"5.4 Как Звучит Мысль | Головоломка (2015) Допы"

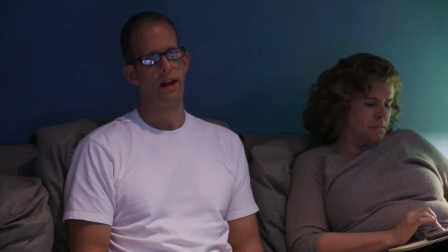I guess we hope that it's a memorable sound so that when we hear it again we go, oh I know what that is, that's a core memory sound.
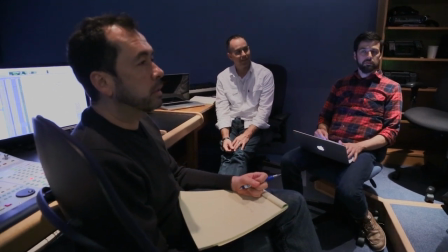We needed visually and sound-wise to support that idea.
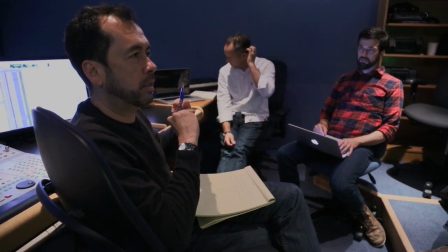And so that was one of the harder sounds because he wanted it to be unusual, playful,
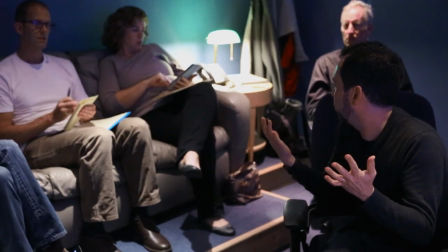it had to work with Michael Giacchino's music, and it had to have some sort of a signature sound so that when we hear it again,
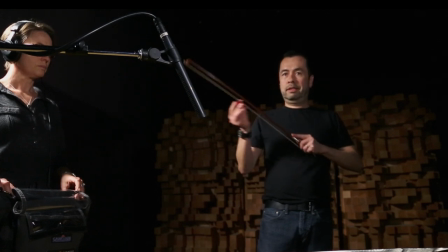later on, we recognize it. I started off getting a violin bow, bowing it on some different glass textures.
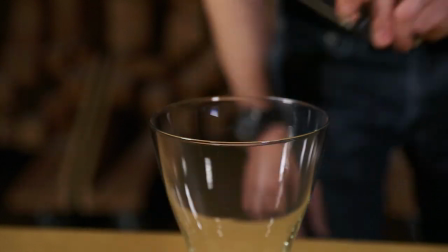Then a new sound was introduced, which was this beautiful Japanese prayer bell.
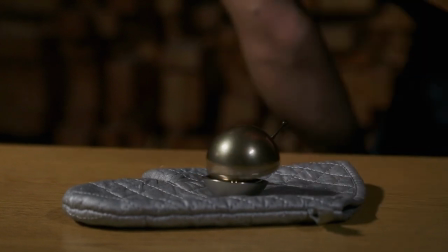And if you wobble it, it kind of makes a warbling sound.
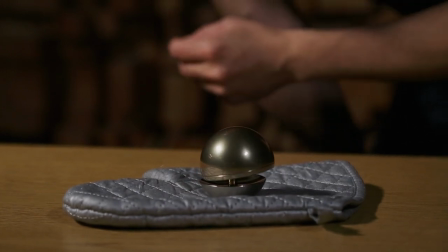What I found was that we had to create this sound against the music, because
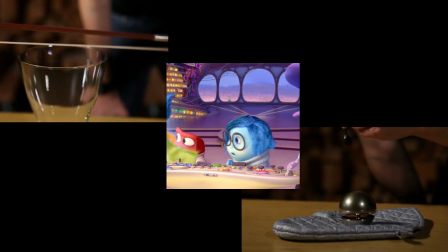whenever the music was playing, depending on where the core memory was happening in the film, there would be a different piece of music and a different key.
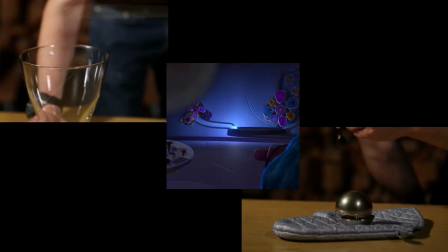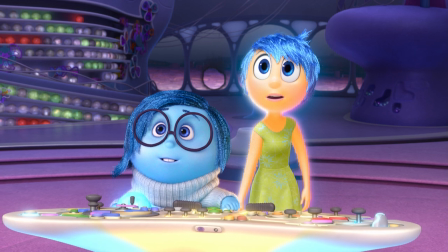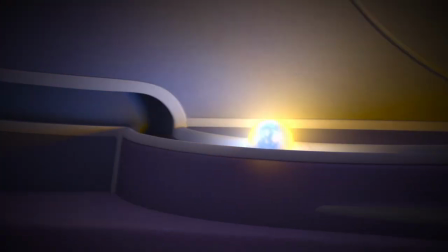So we found ourselves pitching directly to whatever the music was.
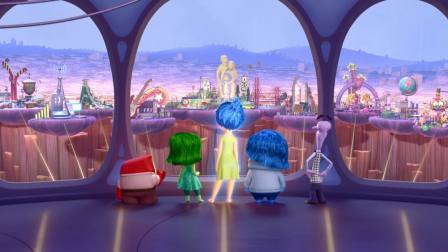We're making a movie inside the mind of a little girl and yet it's the most endless place we've ever thought about.
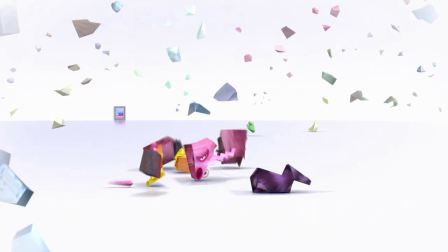It feels very immersive like the worlds he creates you feel like you're not just watching it from a distance you're kind of within it. For instance in the memory dump scene in the film somehow our sound team found a way to
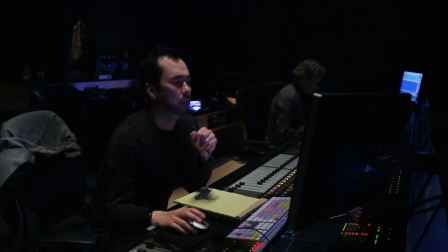completely mirror the visuals. A lot of them are kind of bizarre, like memories when they dissipate.
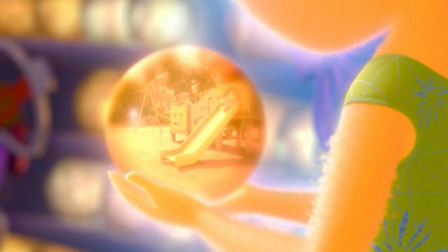You could go, well, based on what I've seen, these are sort of glass-like, and so they should make a sort of shattering noise. Well, that would have affected you emotionally in the wrong way.
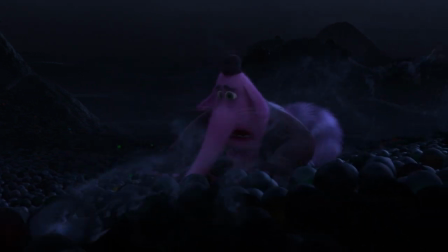The sound that these things make when they dissipate is almost like leaves blowing in the wind, and it's a very tingly kind of feel, and it evokes a feeling of loss.
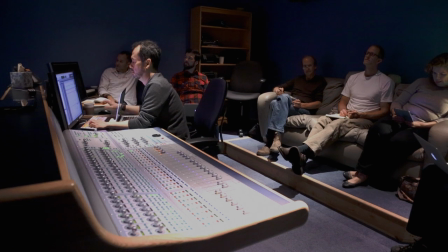I love this movie. You can tell that it's coming from a place of real experience, Like, you can feel it.
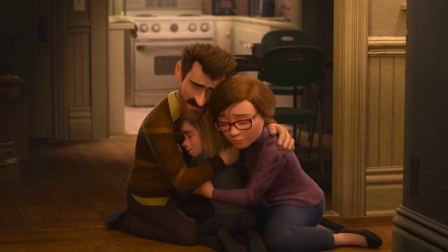Pete's daughter or his family, and the story that's in there, it's a personal story for him. So how can sound help communicate that? That's what's so great about everybody that we worked with.
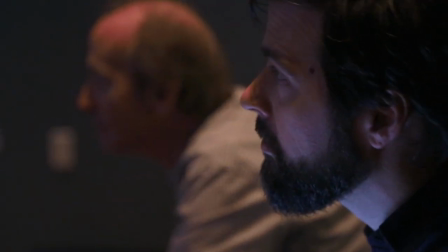Everyone thinks the way we do, which is, how does this affect me emotionally?
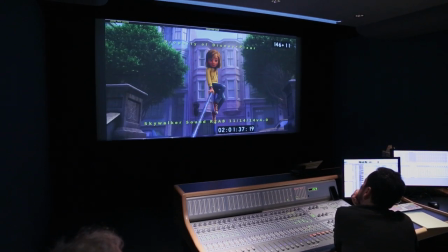It has to make enough logical sense so my brain doesn't reject it, but it has to, more importantly, speak to me emotionally.